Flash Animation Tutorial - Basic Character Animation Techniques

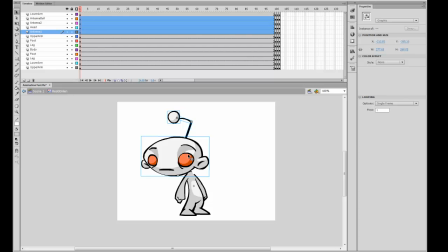[4:09]
And the reason I'm doing that is the more broad the animation is, the easier it is to tween in between the two, and it'll look a lot more smooth. So go ahead and do that. I'm also going to go ahead and rotate it a bit,
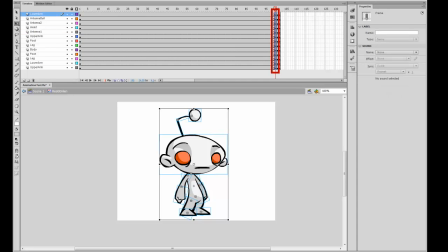[4:19]
and for now I'm just going to copy over one of our default animation standing positions, and I'm going to copy it over to the next frame over, so I can kind of scrub between the two.
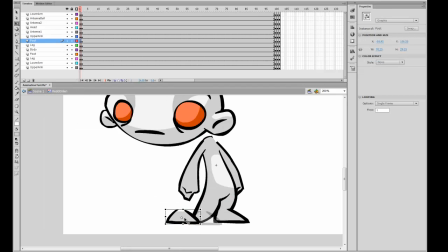[4:30]
So for this one, I'm going to move the leg over slightly, and if you hold shift you can lock it to the y-axis. Drag the leg over, move the body and rotate it over.
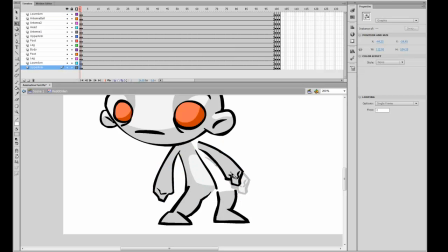[4:46]
Drag the 2 arms over, drag the hand over, and kind of rotate the leg into place. I'm going to try cleaning it up as much as I can.
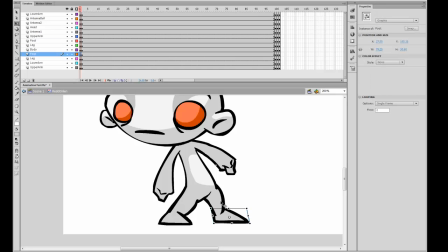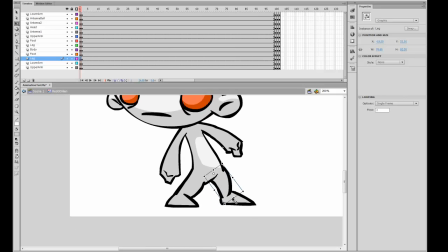[5:12]
Now you'll notice there's this huge gap right now between the leg and the foot. There's this kind of black line going into it.
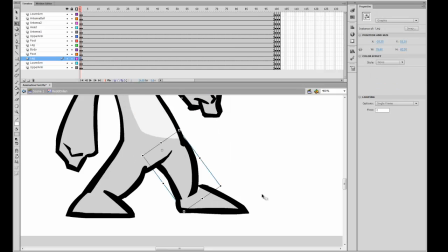[5:18]
Now if you like that black line, then go ahead and leave it. Just make sure there's no little white area showing that there's nothing drawn in between the two.
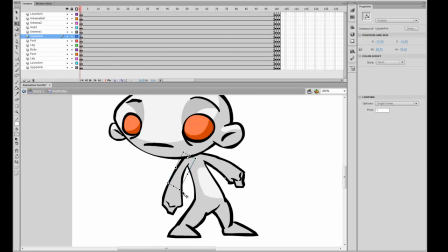[5:27]
So that looks kind of okay. What I'm going to want to do for this look is I'm going to kind of bend this arm over so that it's kind of like he's using his arm to kind of lean.
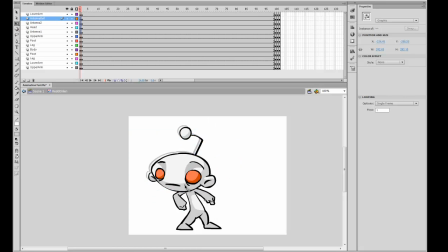[5:40]
And for this frame, I'm going to want him to have a worried look. So he's kind of looking to the left, all worried. And I'm going to do that a little bit later. I'm just telling you right now that that's kind of what I'm leaning towards for this animation. And I'm kind of feeling rotating this body a little bit more, moving the two arms over,
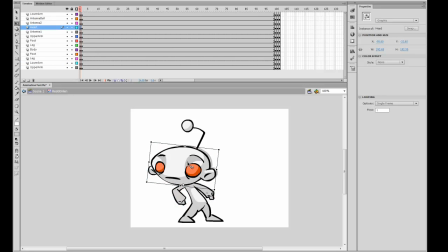[6:01]
and moving the head over there. Let's move the antenna over too. So I kind of have the first frame sort of set up, and this is kind of how I want his animation to look.
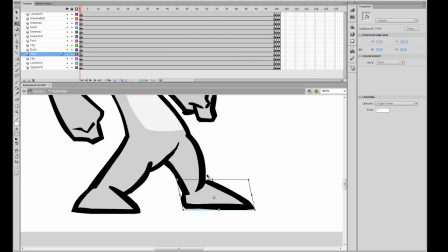[6:14]
And there are a few problems, and of course if you spend more time with it, you can change it to your liking and make it look really pretty.
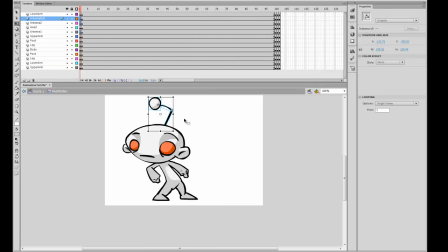[6:21]
But for the interest of time, I'm just going to go ahead and leave it as so. Now for the next frame, I'm looking to the right.
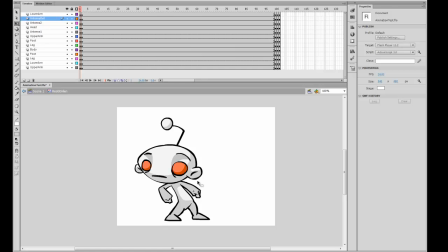[6:30]
Now I can, if I wanted to, just animate him straight to the standing pose, but I'm going to have him kind of with his feet kind of in the same position. So I'm going to move this leg back. I'm going to make him lean kind of into that direction.
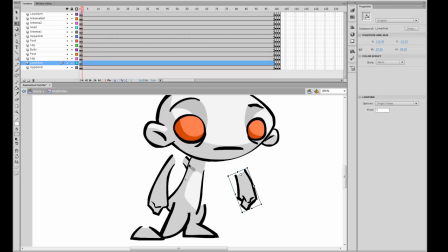[6:48]
I'm going to have the two arms, and everything is subjective. You can animate however you like. So I'm just going to have this arm over here, kind of up higher, and rotate this arm.
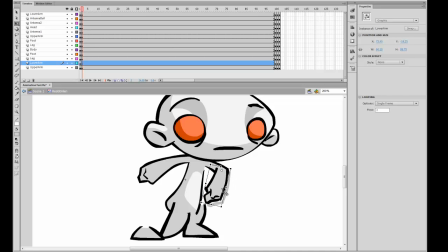[7:07]
There you go. I think that looks okay for me.
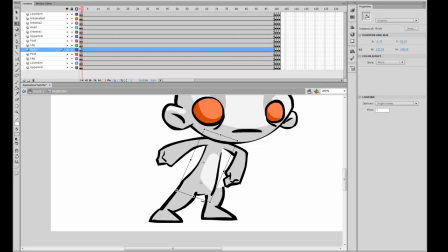[7:10]
I'm going to move this leg over, kind of skew it, skew this body, and move this leg over, kind of like so.
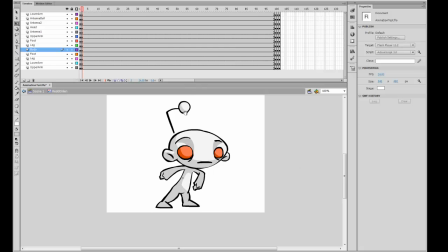[7:18]
Maybe skew the body up a bit more there. And the antenna seems to be popped out, so let's pop it back into place around where I want it to be. And there you have it. I have him looking one to the left and frame two to the right.
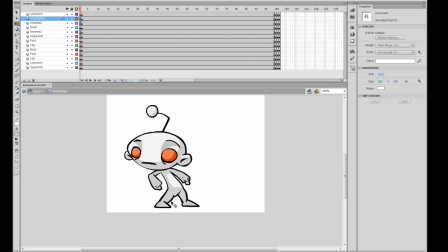[7:33]
And now, like I said, once again, that this animation isn't exactly the prettiest animation,
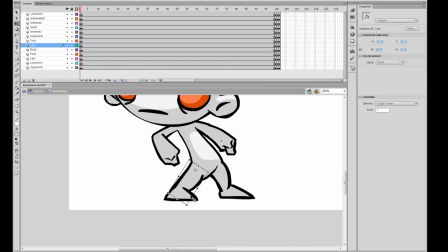[7:38]
but I did my best to kind of make it as pretty as possible with time in mind.
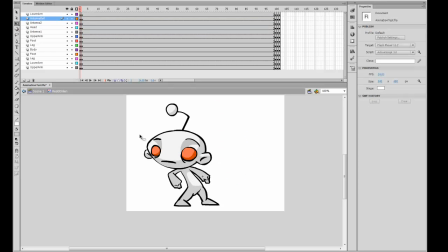[7:47]
And once again, my look is pretty broad. As you can see, his whole head moves over pretty significantly from one side to the other, and that will kind of help add in and make it look more believable as it's animating between the two.
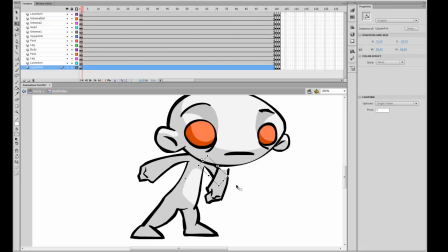[8:01]
And for this animation, I'm going to kind of move the arm down a bit and straighten so it doesn't look too much like the first frame.